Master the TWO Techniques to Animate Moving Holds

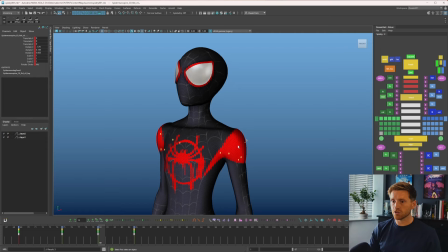(20:50)
I'm going to come in, I'm going to create an ease. That's just 66% of this pose. Anything that needs to be put in arc, to be honest, at this point, it's kind of just automatically doing it. We could, you know, polish it up when we spline it and do the same on the other side.
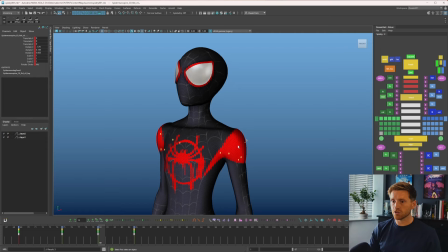(21:09)
We're going to have some things overlapping, so let's just grab the chest. I favored things to this side, so let's grab all the chest controls and favor them to this side, just so we create a little more overlap in there. I'm not going to do something too cartoony.
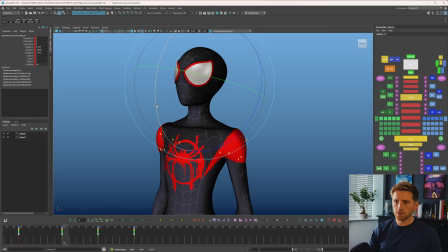(21:23)
And then I'm just going to overlap that head slightly, just to kind of add a little bit of weight to that shift. And then we can kind of come in, finish off our eases. I'm not going to quite get that to its final position so quickly.
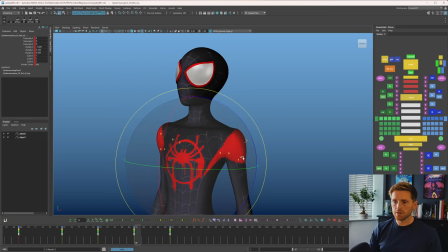(21:41)
And we just tone down the chest a little. And just come in, do the same thing. Little tweaks here and there where you want to add arcs.
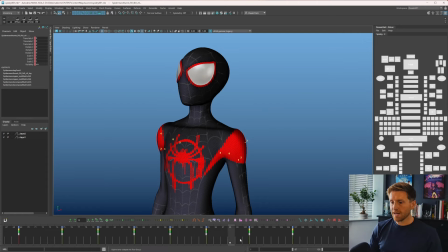(21:56)
And we come in, add some eases. And then what we have is something which just has a little bit more naturalism. It has arcs, it has believability. And how long did that take? Maybe a minute or two. And it's super easy to add in.
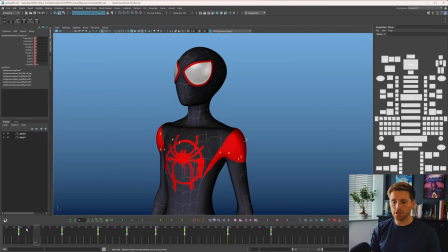(22:16)
You just come in and adjust the timing in between. So essentially your spacing is done with the timing here. You can see how things get closer together in the middle. And when we play it through, we have quite a nice, believable moving hold.
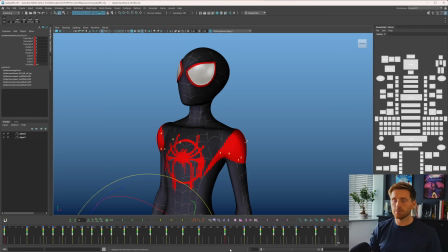(22:34)
So let's just play the two types of moving hold together.
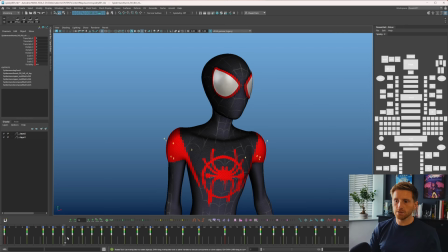(22:38)
We have a moving hold to start, a breakdown, going into essentially a moving hold where we've done a big settle,
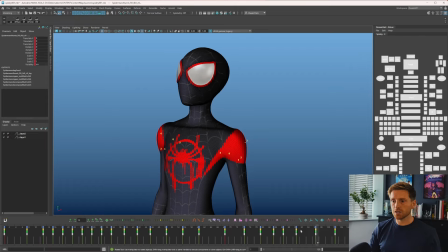(22:46)
and then a moving hold where we just slightly change the pose. So it's not the best.
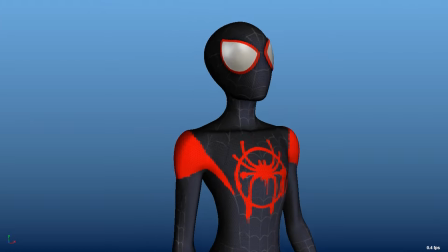(22:52)
It's definitely a bit too pushed in places, but hopefully you can see just how quickly it can be,
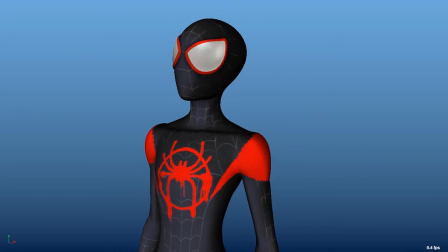(23:00)
how quick it can be to come in and add some life to poses which are just there.
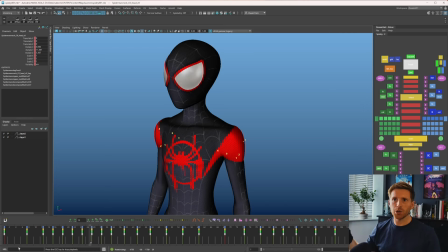(23:08)
And we don't have to just come in, hit spline between two poses and let Maya interpolate, 50 frames of animation. It's very easy to come in and use Tweenmachine. I've got the Tween hotkeys on hotkeys using AnimBot.
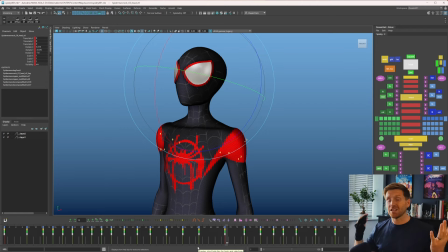(23:26)
Don't have to use AnimBot, you can use Tweenmachine. This stuff is very easily transferred to any animation software whatsoever. And I think we can actually keep this video under 30 minutes, pretty much real time. If that was helpful to you guys, like the video, give me a subscribe,
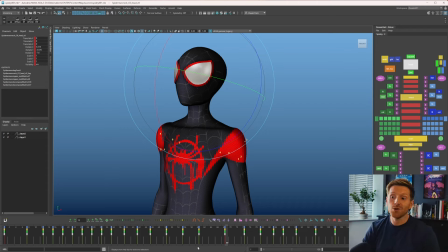(23:46)
share it around, and let me know anything you want to see in future videos in the comments below. Thanks a lot for watching. See ya.